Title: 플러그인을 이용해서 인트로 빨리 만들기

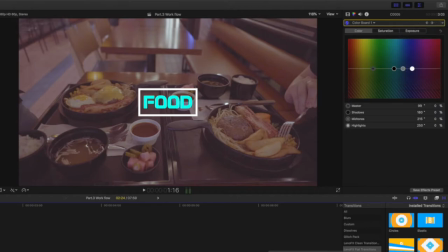이 ADD라고 하는 Add 추가를 통해서 중간중간에 이것도 키프레임처럼 적용을 할 수가 있어요.
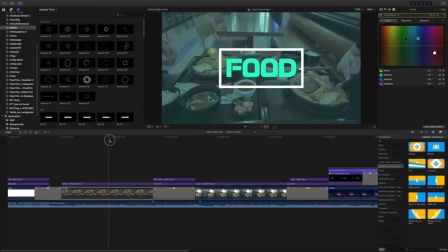그래서 이런 식으로 색상도 같이 조정을 했고요.
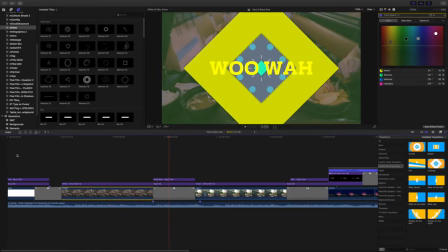그 다음은 마찬가지로 반복적으로, 근데 앞서 우아라는 텍스트를 한글로 적었기 때문에 이번 거는 그냥 영어로
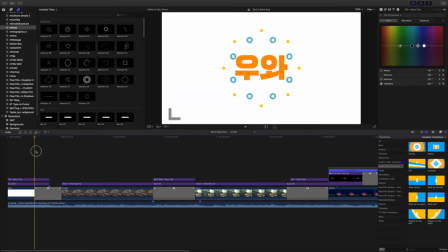다시 만들어 놨고, 아까 전 이 트랜지션 효과가 동그라미였다면 이번 약간 프레임으로 사각형이죠.
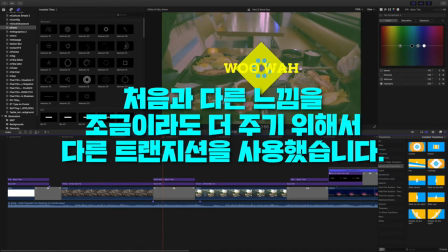형태로 마름모꼴로 해서 이렇게 트랜지션 효과를 줬고요.
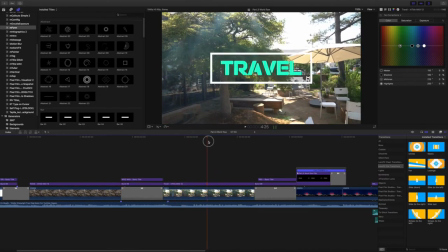그 다음은 이제 뭐 여행이라는 건데, 이렇게 보시면 이것도 마찬가지로 이건 그냥 복사 붙여넣기 해서 쓴 거예요.
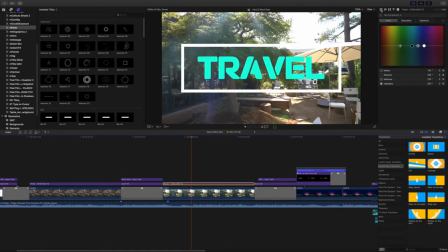아, 그리고 이 타이틀 효과 보시면은 이것도 그냥 이렇게 사각형 프레임 안에서 이렇게 움직이는데,
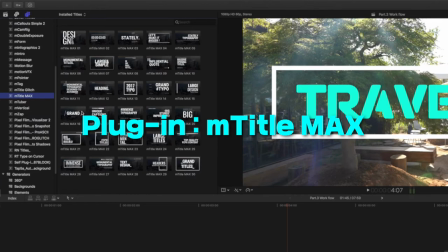이것도 mTitle Max라고 하는 해당 플러그인을 이용한 거고요.
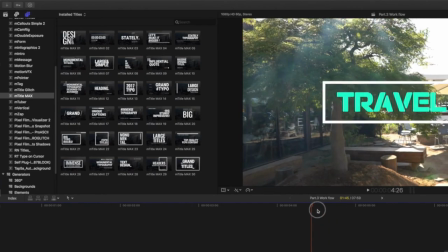이것도 제가 이후에 한번 리뷰를 통해서, 플러그인 리뷰를 통해서 한번 설명드리겠습니다. 그리고 그 다음으로 이렇게 넘어가면 여기서도
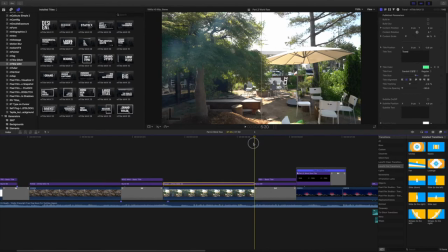트랜지션이 적용되는데, 이건 이제 뭐 뭔가 열리듯이, 문짝이 열리듯이 이런 식으로 적용이 되어 있고, 다시 한글로, 근데 좀 다 바뀌었죠?
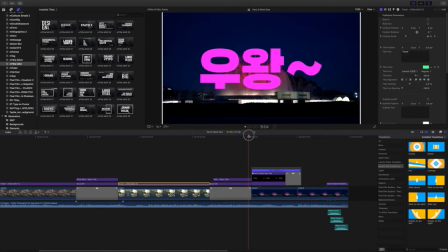이제 뭐 우아에서 우왕으로. 이거 이후에 이 플러그인은 제가 일전에 한번 소개를 드렸어요.
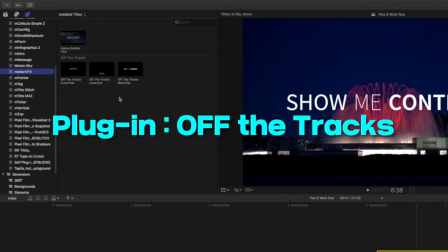모션 VFX사에서 제공하는 오프 더 트랙스라고 하는 플러그인이고요.
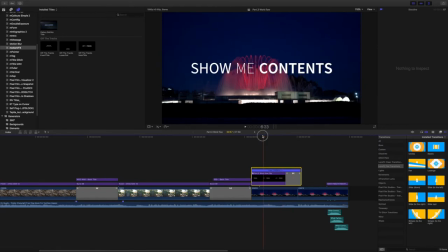한번 보여드렸던 그 내용이고, 보시면은 이제 나오는 이게 속도가, 이 타이틀 효과가 길어요. 모션이 전부 다 완료가 되고 원래 텍스트, 그러니까 입력한 텍스트가 전부 다 보여지는 데까지 시간이 오래 걸리는데, 짧은 시간 안에 그거를 전부 다 넣어야 되기 때문에
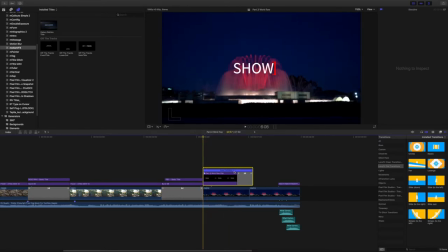제가 일부러 배속을 넣어서, 페스트를 넣어서 속도값을 조절을 해서 굉장히 빠르게 만들어놨죠. 그래서 되게 빠르게 나오죠. 네, 이렇게 나오고, 사라질 적에는 조금이라도 포인트를 주기 위해서 뭐 이것도 트랜지션을 넣었어요.
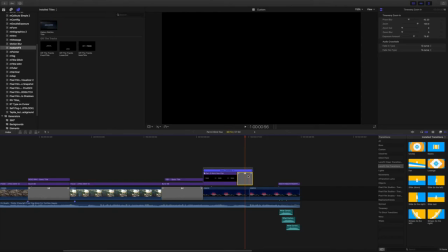특정 클립에만 트랜지션 효과를 넣는 방법이라고 해서 한번 소개를 드렸었는데, 그 내용을 참고하시면 될 것 같아요.
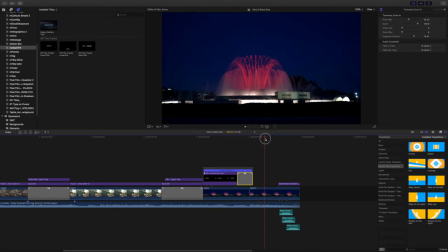이렇게 넣고, 그리고 이제 좀 마지막은 뭐 이렇게 급하게 마무리가 되긴 했는데, 이런 식으로 계속 글자가 뭐 이렇게 뭐 커지고 작아지고 이러한 모션 효과들에 좀 질릴 수도 있어서 일부러 이렇게 뭐 왓 이러면서 뭐 이렇게 마무리가 되도록 제가 만들어 놨습니다.
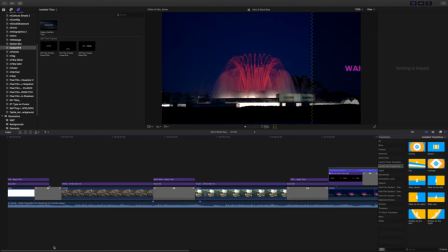전반적으로 보면은 플러그인을 이용해서 인트로를 만드는 방법은 생각보다 오래 걸리진 않아요. 왜냐하면 기존에 있는 플러그인을 이제 활용을 해서 나만의 것으로 만드는 과정이기 때문에, 응용만 하면 되는 부분이기 때문에 만드는 것 자체도 시간도 굉장히 빠르고 어렵지 않습니다.
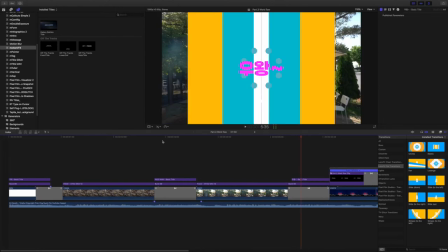여기서 한 가지 팁을 더 드리자면,
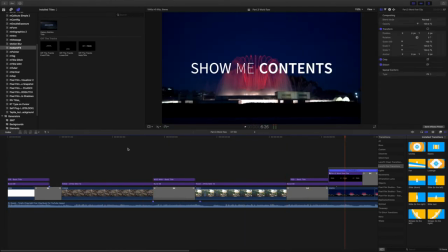어쨌거나 이제 이거는 그냥 앞선 인트로고, 이 앞에 어떠한 영상이 붙을지도 모르겠지만, 그러니까 저처럼 지금 뭐 A, B, A 이런 식으로 이제 소개를 한 이후에 인트로를, 원래 이제 만들어 놓은 인트로를 뽑고 다시 원래의 영상으로 이런 식으로 이제 구성을 하신 분들이라면은,
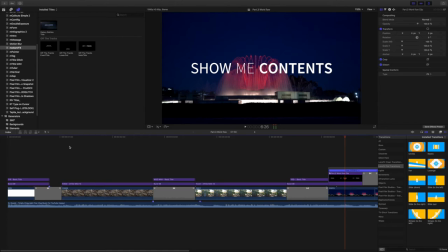앞쪽에다가 그리고 뒤쪽에다가 반대로 인트로가 바로 나오고 그 위에 본래 영상이 바로 나온다 라고 하시는 분들은 인트로 영상의 맨 뒤쪽에다가 트랜지션이 자연스럽게 삽입될 수 있는 충분한 시간을 두시는 게 좋아요.
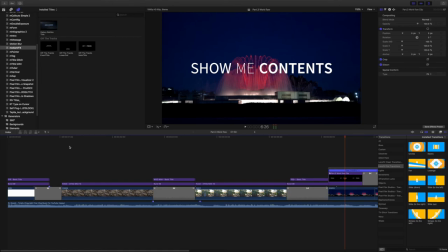한 원래 인트로 영상이, 자기가 예를 들어서 지금 이 영상 같은 경우는 제가 8초로 제작을 해 놓은 거였거든요.
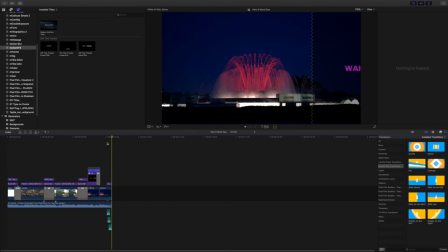보시면 이게 8초예요. 8초보다 조금 더 길게, 뭐 2초 정도 더 길게, 10초 정도, 혹은 10초로 맞춰놨다면 12초 정도, 요 정도로 맞춰주시고, 그냥 뒤에 거는 이제 쭉 원래 이어져 왔던 영상. 지금 저 같은 경우에는 이 분수쇼가 제일 마지막인데, 이거를 더 이런 식으로 넓혀서
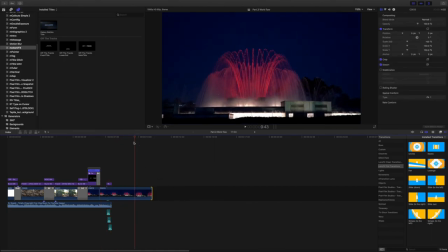자연스럽게 영상이 이제 트랜지션 전환이 될 수 있도록 넉넉하게 영상 길이를 편집을 하신 이후에 저장을 하시고 활용을 하시면 될 것 같아요.
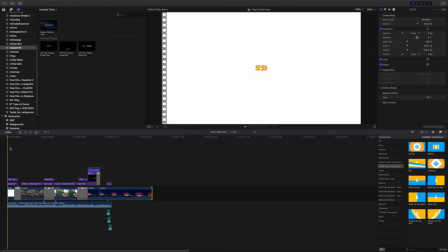자, 이것으로 오늘의 파이널 컷 프로 강좌 마치도록 하겠습니다. 감사합니다.